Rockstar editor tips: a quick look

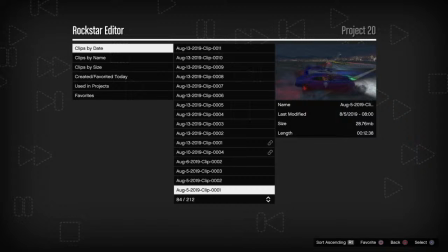249s
But anyways, the giant 747, a lot of people don't know what that is in GTA. And it's a plane that's only in single player and in editor. So only in single player and in Rockstar director mode, I meant.
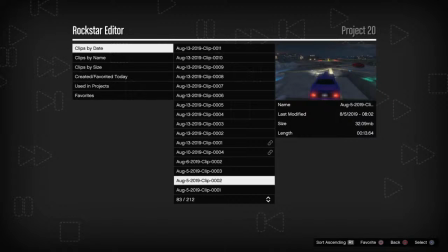265s
And anyways, long story short, that plane, if you have it in your movie, you have a huge risk of being glitched out.
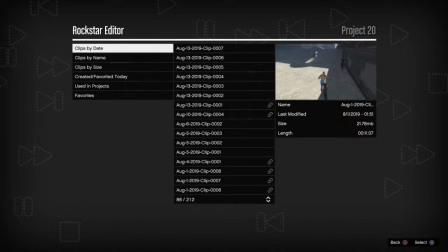271s
So be careful with that. So anyway, so you pick a clip, and then once you pick a clip, you go into
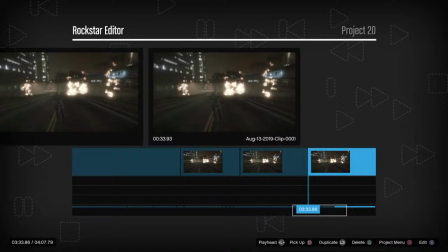280s
this other menu, this one. And so I've only added like a couple clips.
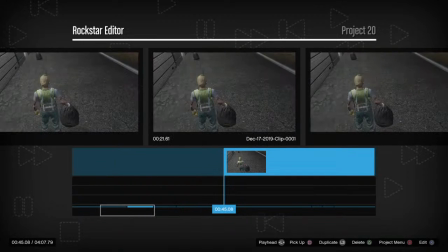287s
And let me show you guys something. So here's the beginning of my trash movie. And yes, you can do a full preview by actually literally clicking full preview, but I'm showing you guys the view with the editor bar in the bottom, so you guys can see what I'm talking about.
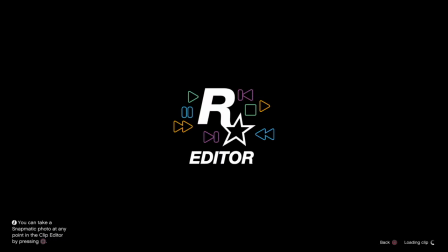307s
Because when you have a clip, it's up to you to change the camera angle. So that's where Rockstar Editor really surpasses other games or even previously recording games through whatever means there are, because Editor really is an editor.
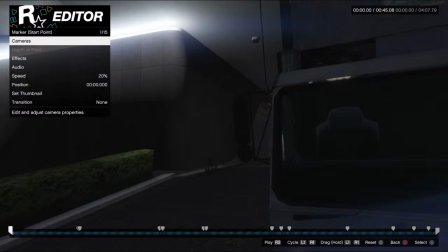323s
You are making a movie. So the clip, when you load it in, it's going to be just as if you played the game with your camera angles.
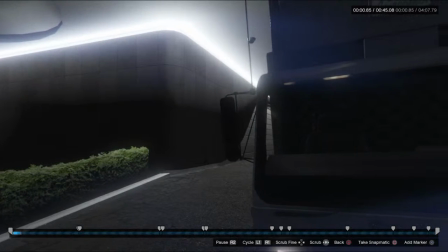331s
I added these camera angles. So I added this. This is going to be dramatic music in the beginning.
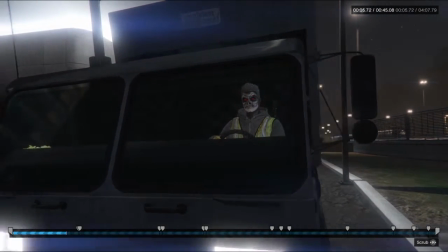337s
That's DJ, one of our family members in the crew. And so basically I added one camera here, and I added another camera here.
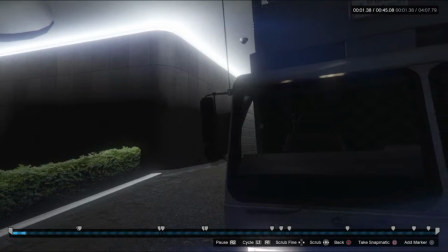345s
And in between, to make that effect, that dramatic effect, you slow down time.
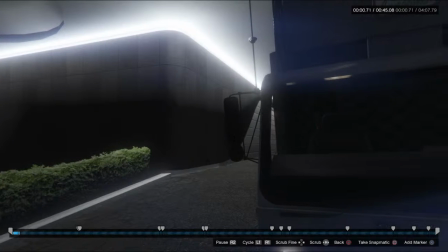351s
I slowed down time to 20%, which makes the camera effect really slow and dramatic like that, like a real movie.
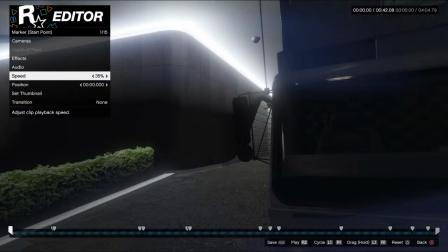360s
So those are little details that you want to add in, because if I had it at 100%, I've seen people edit videos and they had it like 100%.
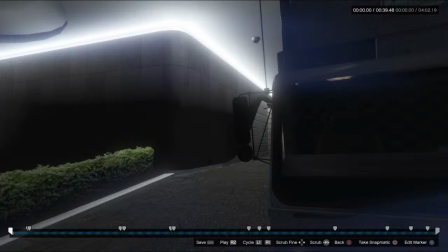368s
It's just too fast. We're not at the point where we're at, so many frames per second that we can handle this kind of speed. It's not high def here. It's just basic PS4 graphics. Nothing too crazy. We're not on PC, so panning this fast is like really choppy.
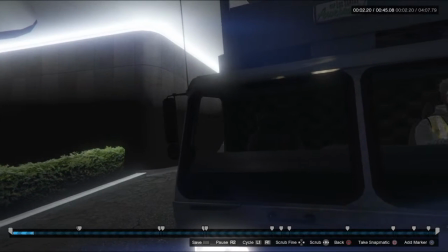390s
But so I slowed it down to 20%. That was just what I felt was appropriate for this specific scene.
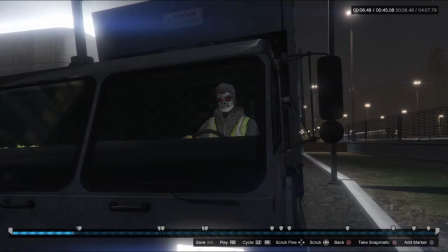396s
Also, look how we're talking about this, and we barely touched into anything else I filmed. So when you're filming in a Rockstar Editor, you want to make sure you're putting plenty of time aside, because this takes a long time, especially if you're just starting on Rockstar Editor.
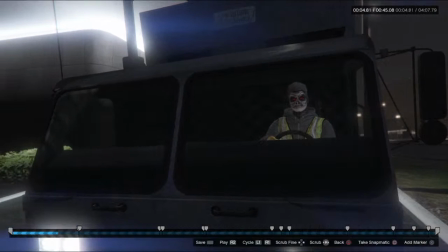412s
You're going to be learning all these different things. I'm a little faster now.
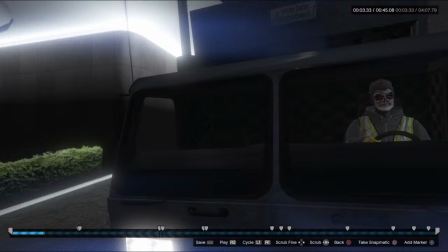417s
I'm a lot faster than when I first started. I would be on here for like a week working on a video. Now I can do a video in a couple hours. I mean, I'm doing a short one now, so anyway, so there's that too.
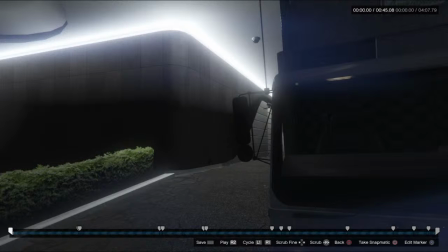429s
So just keep in mind that you are going to take a long time doing a video if you really want to do a good job. So anyways, I added a camera here, added a marker here,
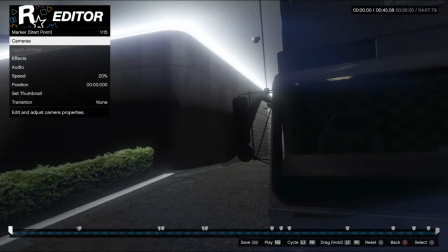437s
added a marker there, and in between, to make it pan like that, I pressed camera and I pressed blend mode, and I did linear.
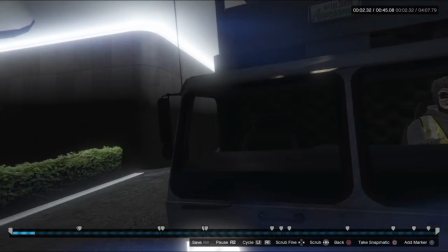446s
And linear, just literally imagine a straight line in a linear way.
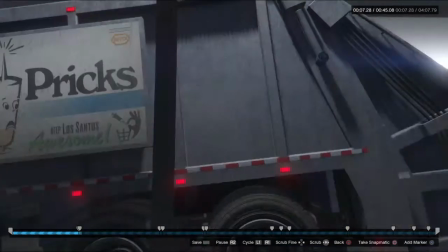450s
It goes to the next point on the camera. And I did another one there.
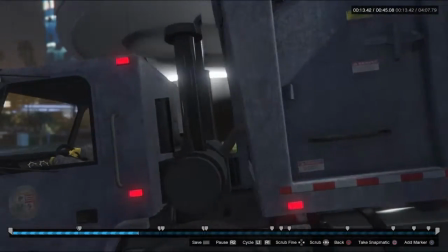455s
So, just a nice pan on the garbage truck. Real cinematic. Once you're on Editor, Rockstar Editor, you want to do stuff like this.
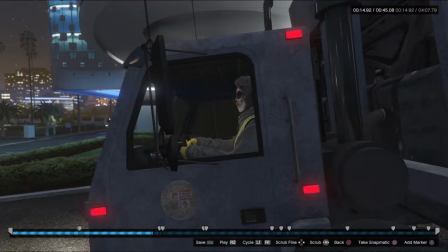462s
You want to make sure my goal is to make sure it feels like an actual movie.
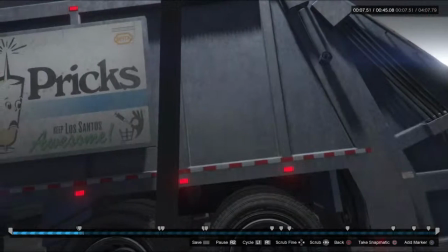469s
I want it to be immersive. And I really think including dramatic pans like this are really immersive to the audience.
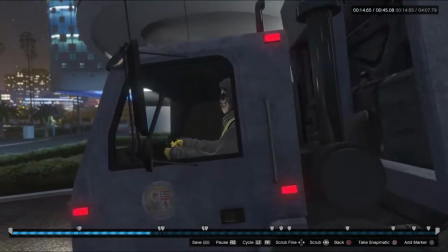478s
Really gives you a sense of, a movie. Because that's what it is.
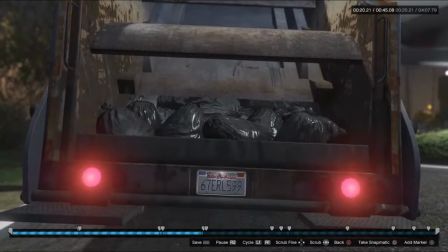483s
It's a movie. So that's my style of editing. Everyone's going to have their own style of editing. I'm not saying you have to have pans and stuff like that.
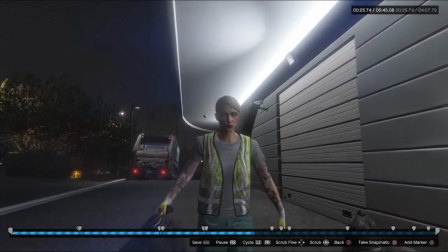489s
Here's a zoom in. A nice slow motion zoom in. This is going to be part of some dialogue.